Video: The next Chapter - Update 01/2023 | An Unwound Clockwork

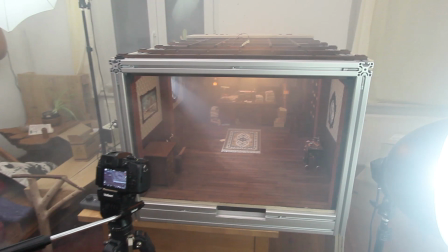(0:00)
Safety third!
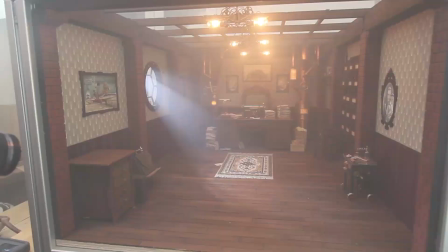Hello and welcome everyone to the first update from 2023! Happy new year everyone! But before that we are still talking about the progress from last December of course. As it was expected there wasn't a huge progress in December because towards the end of the year as usual there was a lot of wrapping up work to do. For example I had to tidy up after the last big shoot in november putting the office set in storage and all the props we used and things like this and also i cleaned out my workshop a bit because it was a mess in the last months but besides this there was still some
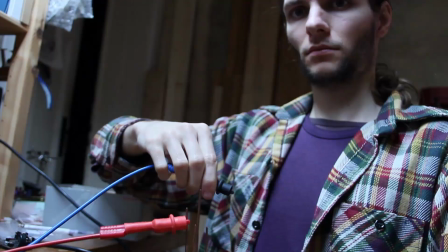(0:49)
nice things which got finished first of all these nice chandeliers
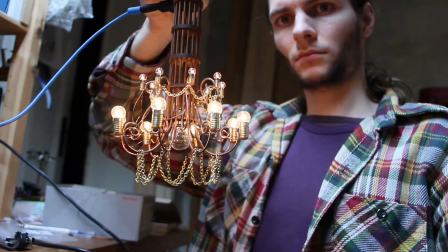(0:54)
for the next office set are now finished and with all the light bulbs glowing,
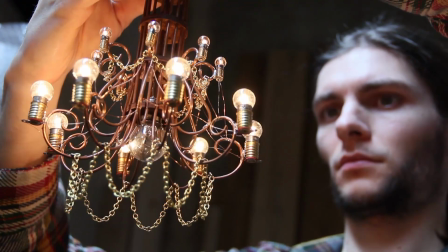(1:00)
this looks now really nice. And yeah, these chains here are loose, which is usually a really bad idea in stop-motion sets,
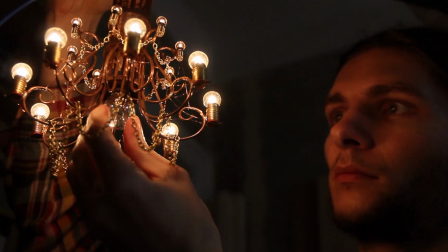(1:08)
but I think it should be fine because there's no animation going on in close proximity here,
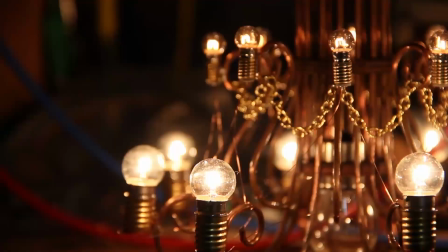(1:14)
so I think we can get away with clean plates for these chandeliers. So that's this. Also the new little paintings for the next set are now all finished and glued to their frames so just some examples here.
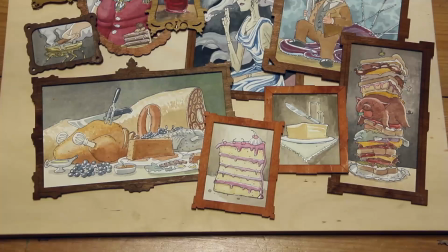(1:30)
There are lots of food paintings and things in the next set but that's also nice to have finished.
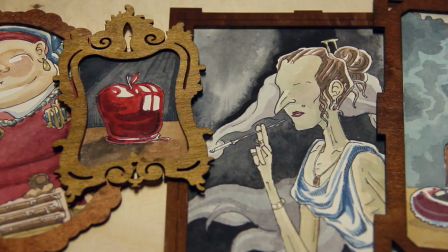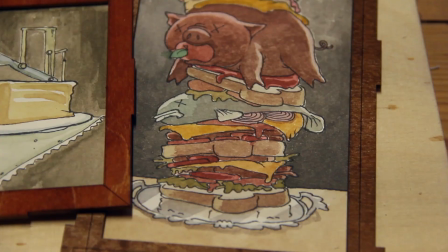Okay so what else? Last month I have briefly mentioned that we are having problems with our 3d printing for the molds for the next human character and luckily one of our patron supporters reached out to us.
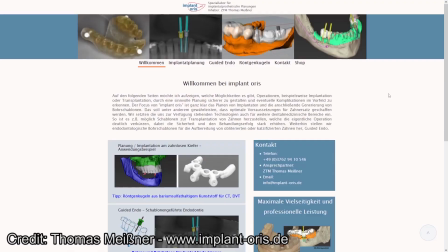(2:06)
Thomas Meissner, who is usually working with industrial 3D printing to create prosthesis for teeth, as far as I know, which is quite amazing.
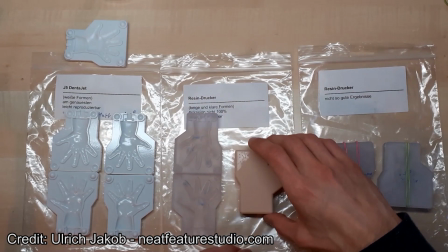(2:15)
I didn't know that's possible nowadays. Yeah, and he offered his help to create some molds for us and that's really amazing.
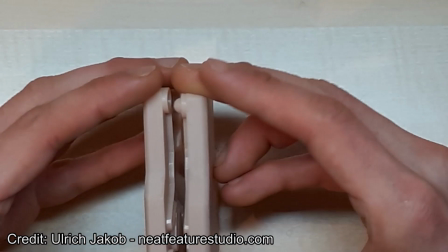(2:22)
And the first results he sent to us look really astonishing. They just look like a molded piece of plastic.
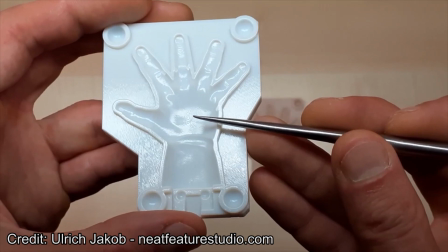(2:31)
The seams from the 3D printing are barely visible and it really seems like that's some high quality mold here.
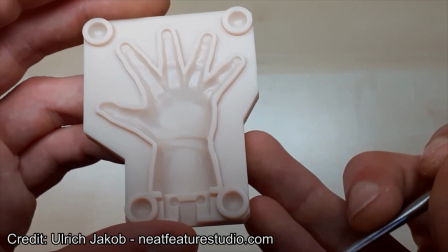(2:39)
Sadly we didn't have the time to try it out yet, but that will be one of the first things to do in January. So that's really great, thank you so much Thomas. As I said, shooting on the main office set is now completed, which was the major milestone of the last year. But before we're going to change that set around to an entirely new one now, I wanted to try out an idea I had in mind for many years now, which just didn't work out in stop motion but I wanted to give it a try anyway.
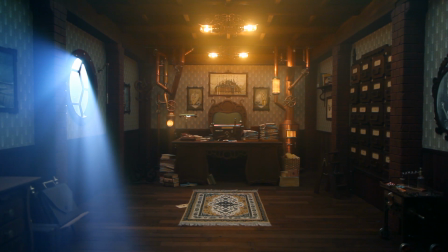(3:08)
So the idea was to have some light rays coming in through the window and make them visible with some some fog or haze in the
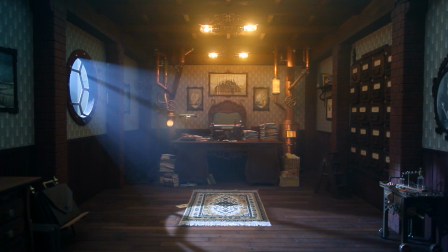(3:16)
set to make it look yeah a bit of a steamy environment and I thought this would look really cool and it also was a great opportunity to try
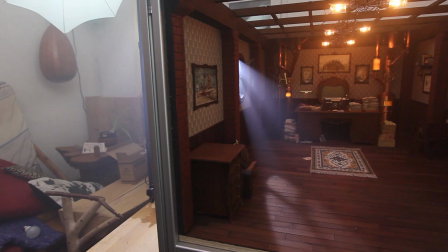(3:23)
out something different with the new motion control system.
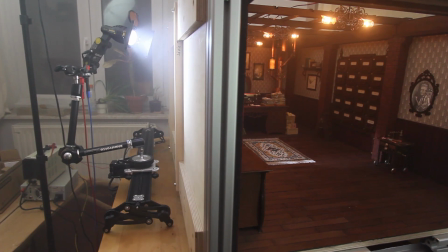(3:26)
So instead of moving the camera around here we had it move the light source so the ray would produce a nice movement throughout the office.
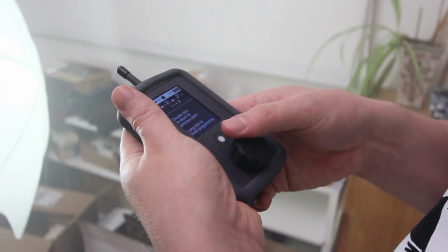(3:35)
So that was the idea, just something nice to play around, and Toby helped me here to create the haze and film everything.
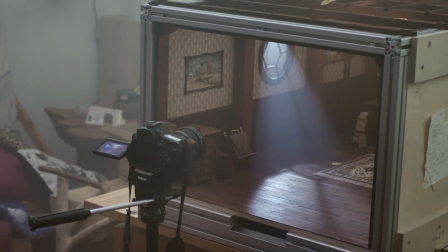(3:45)
I think that was just a bit of fun and produced some really nice beauty shots of the set, which was kind of a nice end point for the set.
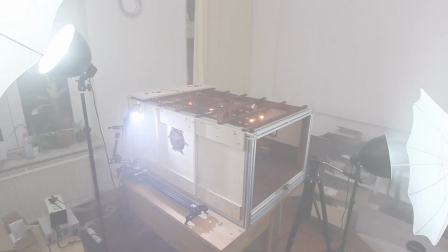(3:54)
Now we're going to take it apart and turn it into something new of course.